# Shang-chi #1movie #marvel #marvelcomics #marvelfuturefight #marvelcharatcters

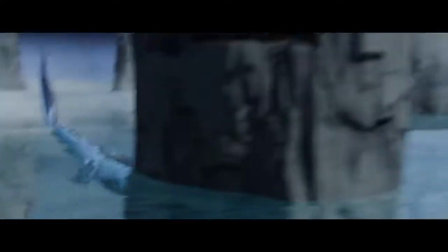You'll notice in the film that whenever you see this particular character, she is always moving, she's always slithering and sliding along through the air.
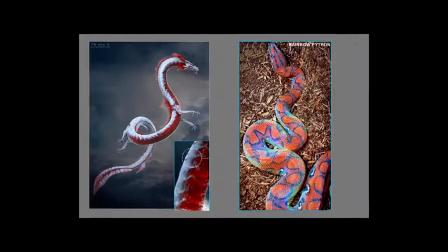We looked at eels and water snakes, of how they travel through water, and used a lot of that as reference for our movement. So once you understand the movement, what kind of prep goes into a scene where you know the actors are going to be interacting with this creature? One of the great things about this particular dragon is we have characters actually riding it.
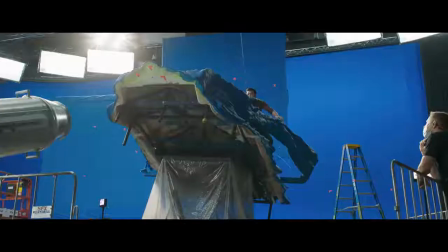Because of that, we had to build what we would call a buck. And we went to our visual effects company who was working on the dragon.
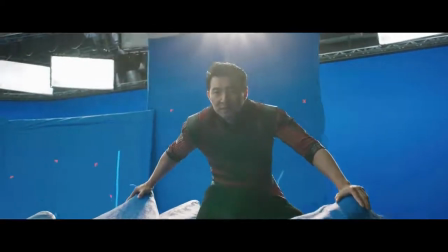We then asked them to create a simplified version of just the head portion particularly,
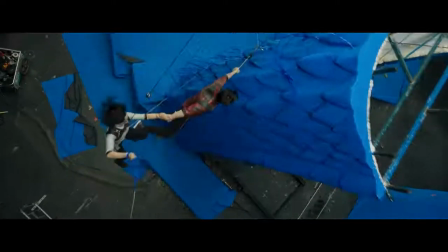and a small portion of the body that people were able to hold on to, sit on and sort of interact with. So
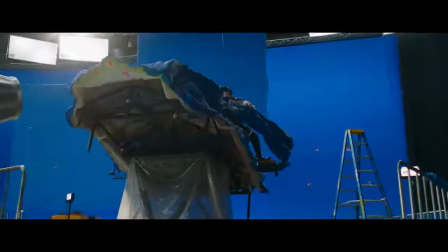putting this whole piece onto a gimbal so that it rotates and spins and moves and tilts and everything.
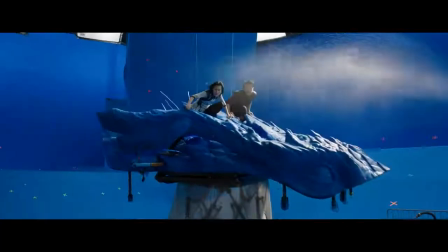And then we photographed our actors sitting on this thing with wind and sometimes rain to imply that they were going through water.
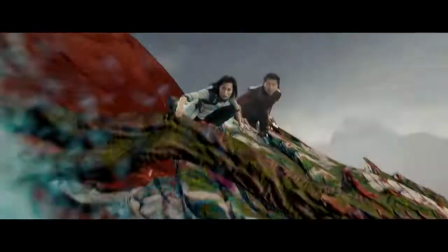And then we added big camera moves, trying to emulate the sense that they were flying.
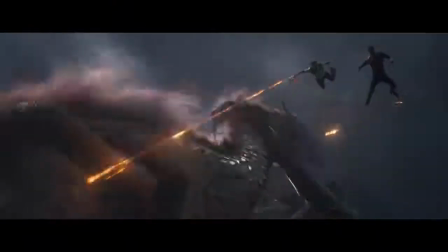It's very, very challenging to try and make that stuff look real, but I think, it's an incredibly fun challenge. So once you have that footage, what kind of processes does it need to go through with VFX?
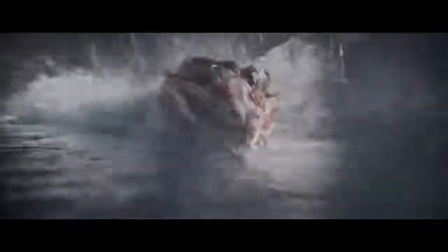The challenge, particularly once we'd actually got this photography, was then putting that into our world of Ta Lo, which is where the dragon exists in this sort of mythical place.
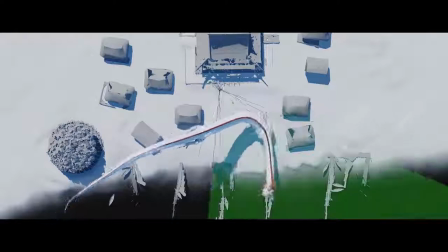We also have to figure out where the camera is in relation to the body of the dragon,
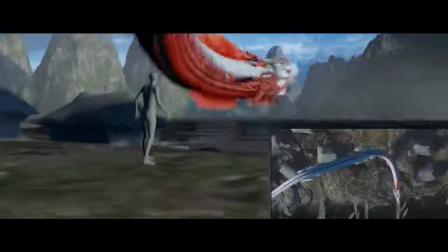and then track in the dragon so that the dragon now is a CG dragon.
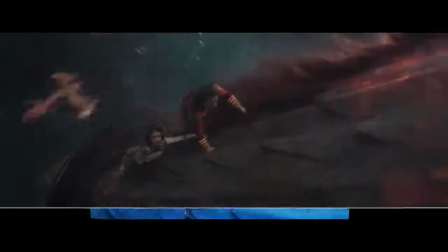And then on top of the real world camera that we have, we then add additional camera movements, and we then start building our CG world around that.
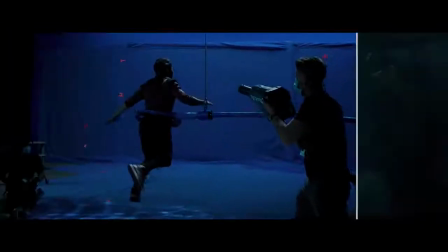And start putting in all other action beats. Now looking back at this incredible film and all of the characters you got to help create, what was your favorite part of working on this project?
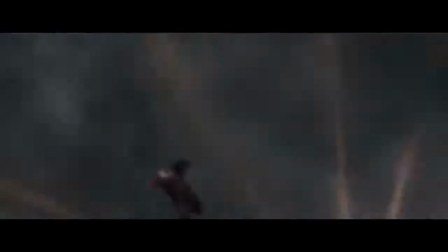I've been very fortunate in my career working with Marvel to do several Origins films, and they're always really fun.
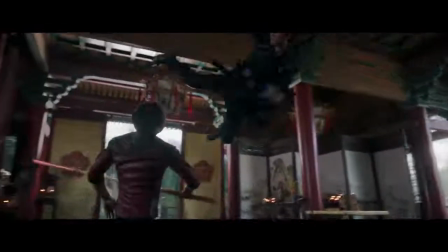There's an overall aesthetic to the film that leans into some aspects of MCU sort of history,
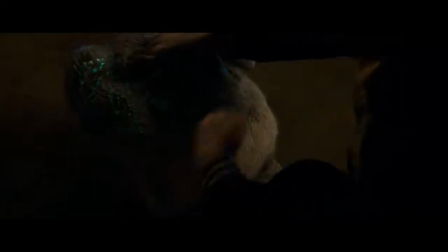but also the great thing about an origin story is you get to develop your own look. And I'm looking forward to seeing what an audience thinks of the film. Thank you so much, Chris. And of course, everyone go see Marvel Studios' Shang-Chi and the Legend of the Ten Rings in theaters now.